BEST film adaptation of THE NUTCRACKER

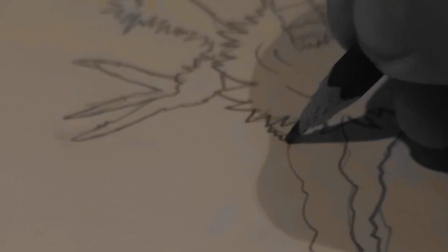(0:04)
Hello. I don't know how relevant I will be with this topic and whether I will have time to release a video during the holidays,
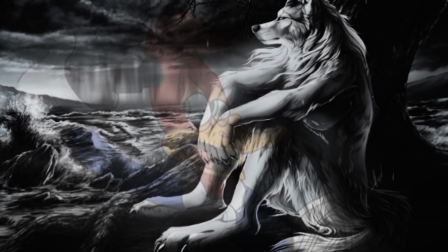(0:12)
and I don't know if it will get any views. But this is personal.
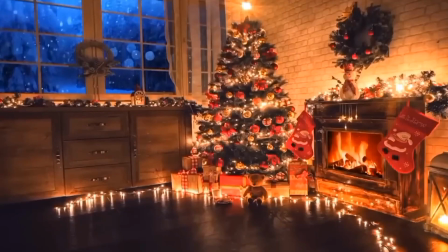(0:17)
So let's begin. Each of you has something that you remember during Christmas and New Year.
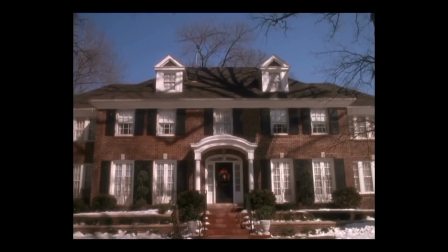(0:23)
Association. Home Alone, It's a Wonderful Life, Arkham Origins.
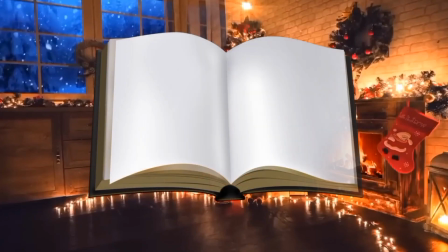(0:28)
But there is someone who literally became a Christmas toy thanks to one book.
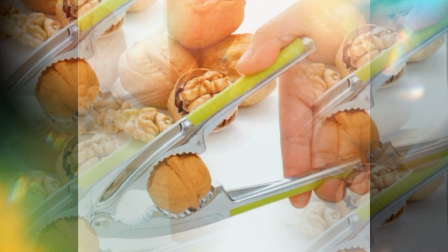(0:33)
Of course I'm talking about the Nutcracker, a creative and interactive Nutcracker tool from Germany.
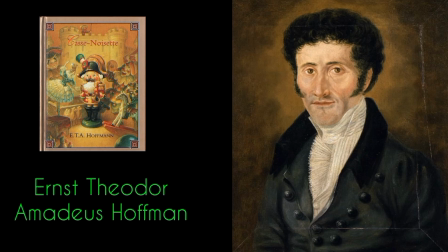(0:40)
The original book by Ernst Theodor Amadeus Hoffmann is considered by many to be a simple linear adventure. But this is a first glance. At the end of the video we will refute this opinion.
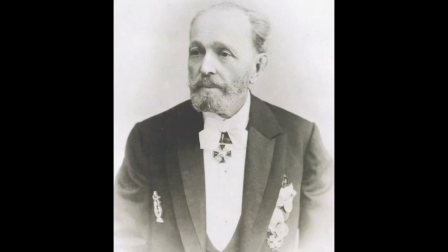(0:54)
The music of Pyotr Tchaikovsky, based on the text by Marius Petipa and created for the ballet by Lev Ivanov,
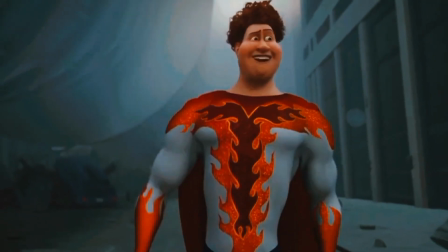(1:02)
brought much greater popularity to this character. These melodies are loved by people all over the planet.
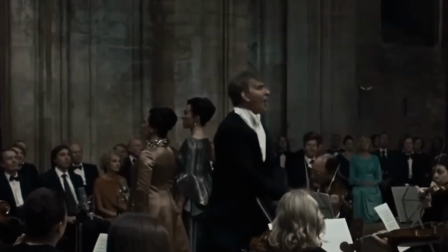(1:09)
And to be honest, this is a masterpiece of sound art. What should any popular book have?
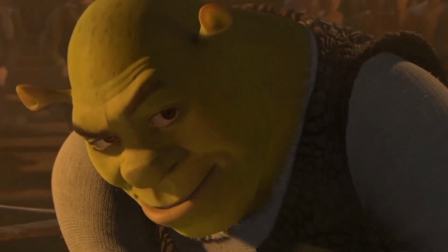(1:14)
Of course I'm talking about the film adaptation. The Nutcracker has a tremendous amount of on-screen options.
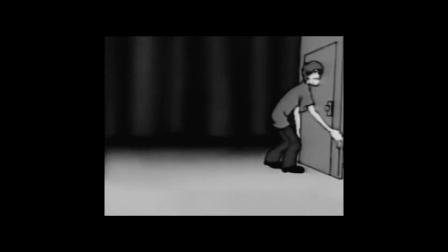(1:22)
There's supposed to be a multiverse joke here, but I didn't make it up.
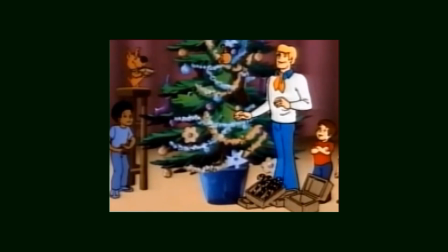(1:26)
In addition to solo appearances, the Nutcracker appeared in many places as a cameo, or rather thematic episode.
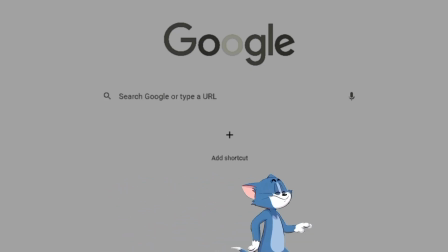(1:35)
Oh, hi! I searched all over the internet and found more and more appearances of the character in different projects.
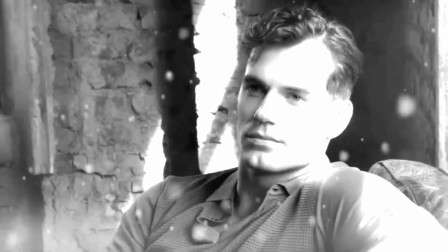(1:44)
Therefore, I decided to choose film adaptation for analysis according to my criteria.
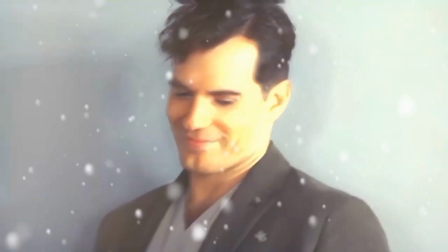(1:49)
Just imagine the situation.
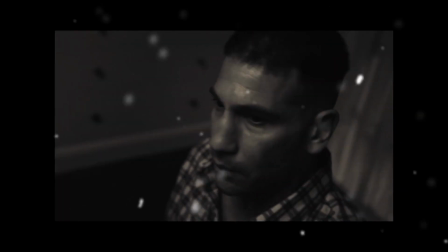(1:51)
Weekend, you've watched all the Christmas movies, and you think, the Nutcracker, which adaptation should you choose? No one but me will think that.
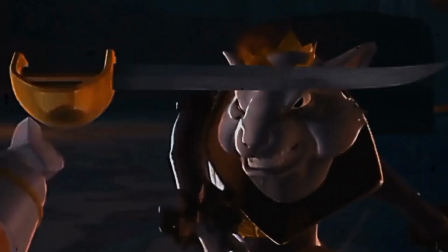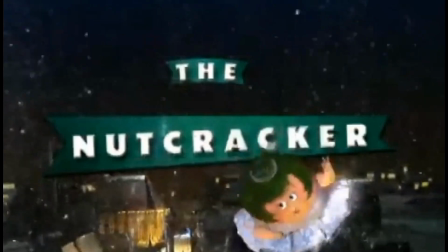(2:16)
A clear example of how computer graphics are becoming obsolete.
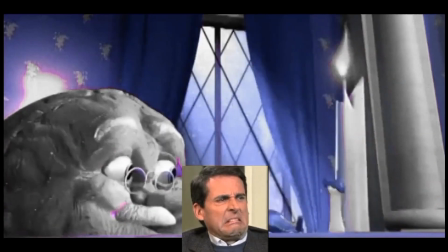(2:21)
The plot may be bad, designs may be unattractive, making animation is difficult.
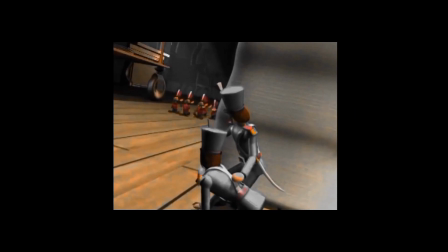(2:28)
Okay, I shouldn't have chosen this at all.
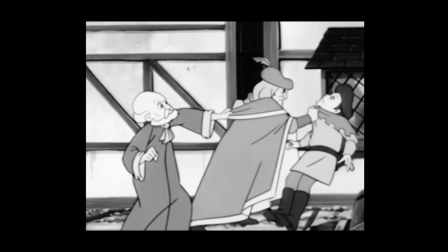(2:35)
Cool, this is anime. Oh. You know, it's not that bad.
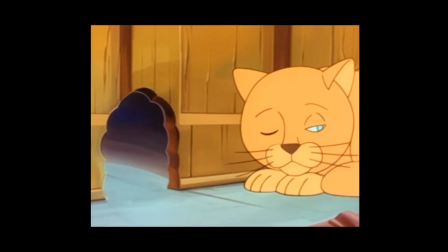(2:44)
Yes, the animation is not energetic. The designs are kind of poor, but there is a nice color palette.
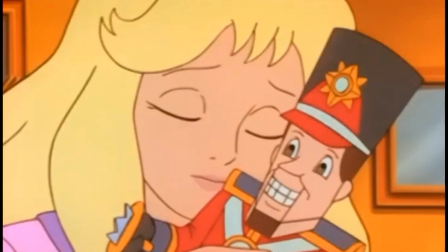(2:51)
Here that creates a magical atmosphere. Lots of pink, red and green.
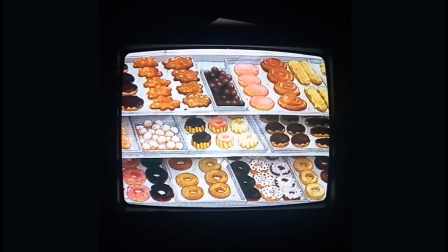(2:56)
This is a normal cartoon that you could find on VHS or DVD. However, no, this is not the same adaptation.
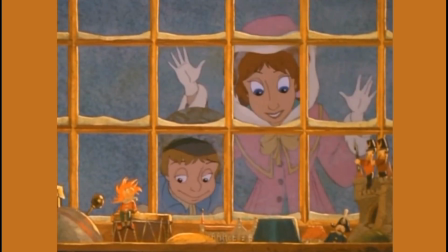(3:08)
Now this is interesting. An animated film straight from Canada.
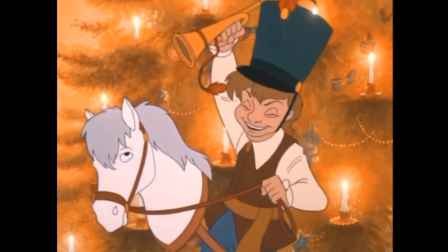(3:13)
Sorry, I will be quick to praise the paints here again. But this time it's the orange color that creates the magic.
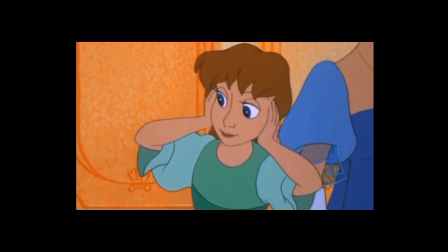(3:21)
I didn't use a filter. Agree with me, the warmth of the fireplace emanates from the screen.
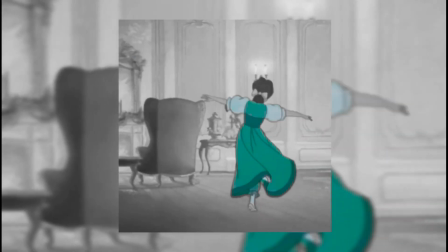(3:28)
There is nice animation, a simple plot presentation and Tchaikovsky's music is also present.
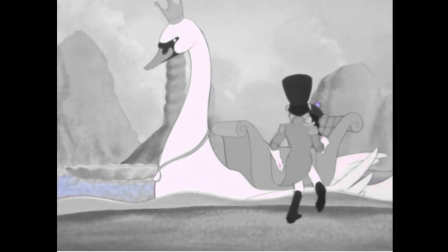(3:34)
Here's a simple designs, it's not bad, but the characters are not memorable.
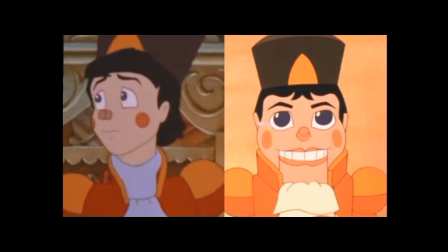(3:39)
Now tell me, which of these two is Nutcracker? No, I'm kidding.
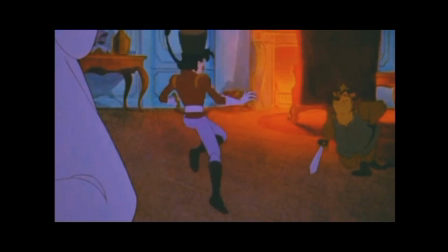(3:44)
When the prince comes to life in the story, he becomes a sweet soldier with red cheeks.
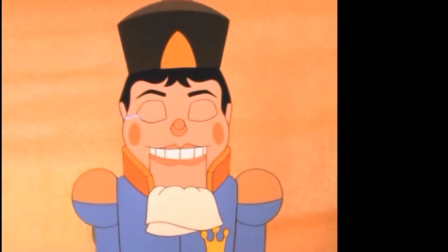(3:49)
For what? Perhaps this is an artistic decision? I can understand it, but I can't accept it.
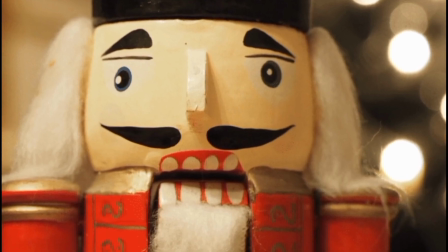(3:56)
Conventional ugliness is an integral part of the character.
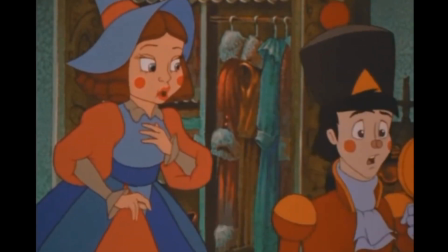(4:00)
There's also a moment here where he looks in the mirror and is surprised because toy?
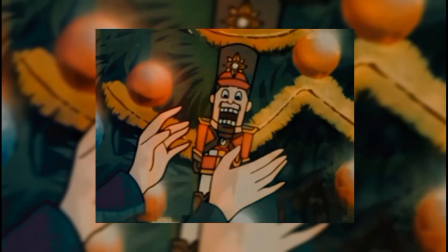(4:06)
This braid is also very funny. I know it's in a lot of Nutcracker designs.